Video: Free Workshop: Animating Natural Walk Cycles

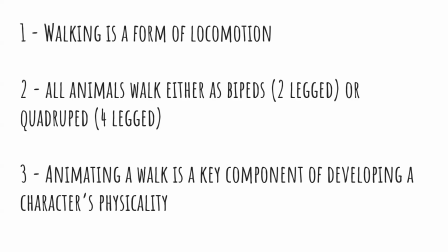[4:06]
But another area of that is animating the character's walk. So you'll notice, like when you watch behind the scenes of some animated movies, there's a bunch of video of characters walking, right?
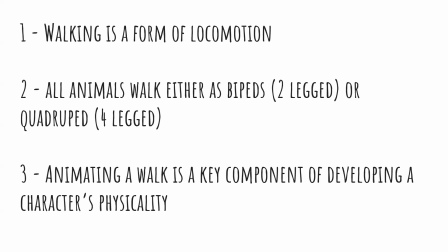[4:19]
They have different types of walks. It just helps to give a um, you know an idea of how that character should move on screen, and that way it's specific to that character. The other thing about walks is that there's also quadruped walks.
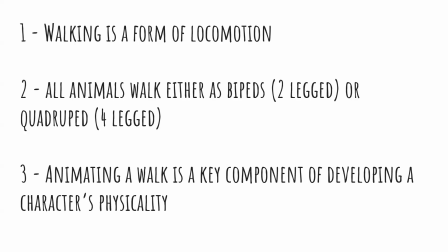[4:39]
So we have creatures on all four legs. So that's another component of walk animation that we need to uh, have a good understanding of, because as animators, we're not just going to animate characters on two legs. Two legs would be animating characters on four legs as well.
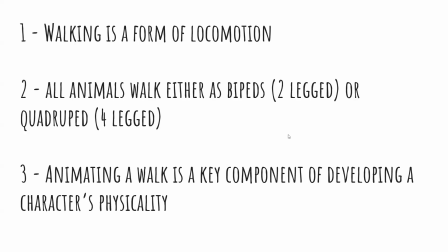[4:58]
So that's another aspect walks that are important and to think about um, as we work as animators.
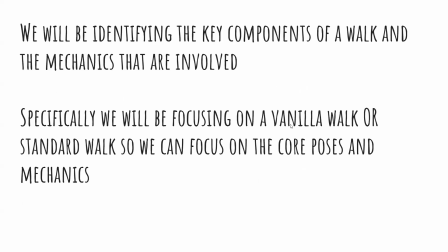[5:06]
So let's go to the next slide. So we're gonna identify the key components of a walk and the mechanics that are involved. And specifically, we're gonna look at a vanilla walk. So we're not gonna look at a walk with like any type of stylization.
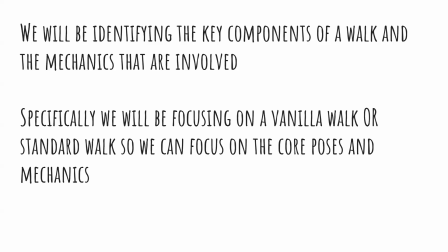[5:23]
Uh, we're gonna keep it very bare bones and very simple, and kind of look at something that looks more natural and less cartoony. It'll have a little bit of a exaggerated feel to it because obviously with animation you do want to exaggerate, even if it's a subtle bit of exaggeration.
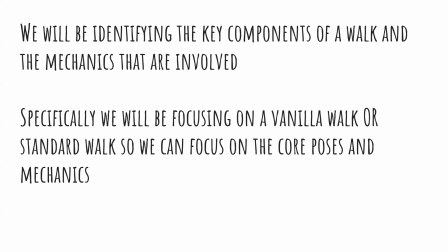[5:41]
There's always a level of it in animation generally, but we're going to try to focus more on a natural looking, more vanilla type walk.
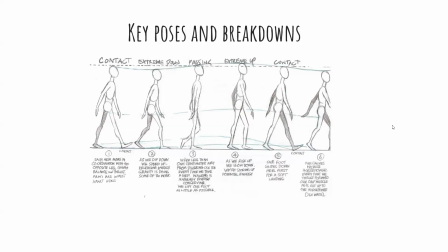[5:50]
So here are uh, some thumbnails, some basic thumbnails of what components, what poses make up a standard walk. So we have the contact pose, which is this first pose here, number 1.
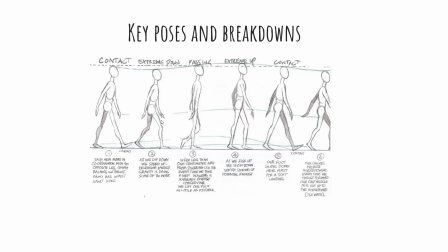[6:05]
We have the extreme down. That's when the weight of the character kind of pushes down on both the legs after the foot passing foot hits the ground. We go to the third drawing, which is the pass position. This is when the passing leg, the leg that's coming off the ground, kind of swings through.
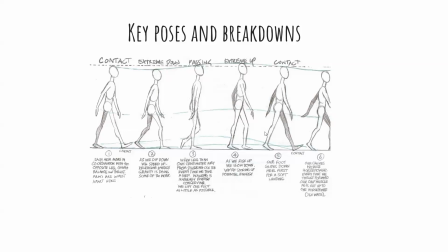[6:21]
Then we have the extreme up, which is the fourth drawing, and that's when your character has a little bit more lift in its stride, and the passing leg is starting to swing forward toward the next contact,
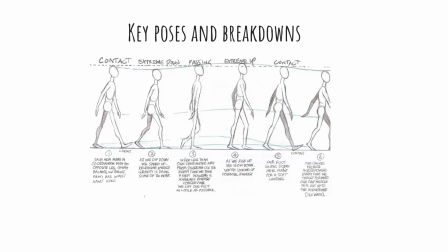[6:36]
and then we're back to contact. So the fifth drawing here. So you'll notice how there is definitely an up and down to the walk. And when you watch reference of action reference of somebody walking, you don't really notice the up and down on their bodies.
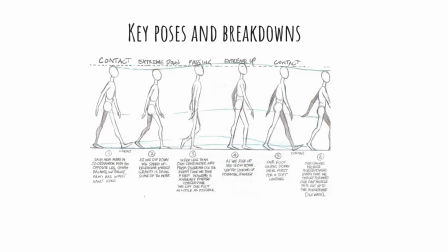[6:54]
It's more subtle. I mean, some people do have a more of a pronounced up and down, more of a bounce to their walk. But normally, when you see people walking, you don't really see it to the naked eye. But it is there. There is that weight of the torso kind of pushing down on the legs,
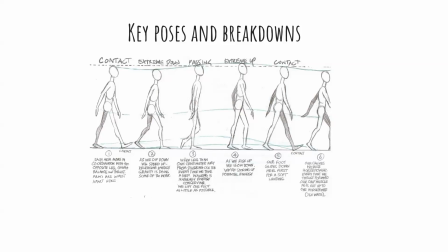[7:11]
and then the legs pushing back up through the extreme up position. So that's important aspect to a walk in general, just to get a nice sense of weight. You don't want the walk to be just kind of moving along a straight line. You want to have a little bit of up and down to really sell the weight of the steps.
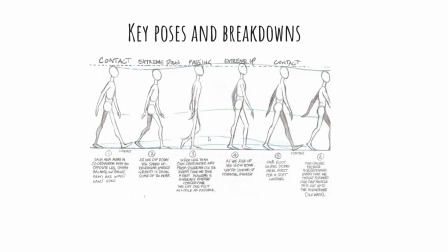[7:30]
And the swing of the arms is another thing that is common in a standard walk. Some people swing their arms more, some people swing them less, some people don't really swing them at all.
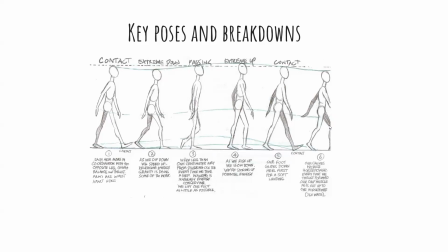[7:44]
But for a standard walk, you want to have a nice opposing swing of the arm relative to the leg on that side.
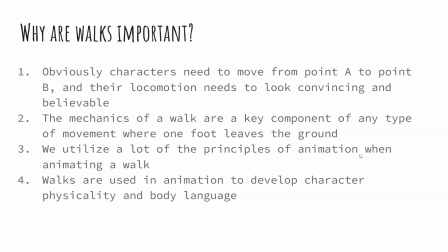[7:55]
So we talked a little bit about why are walks important.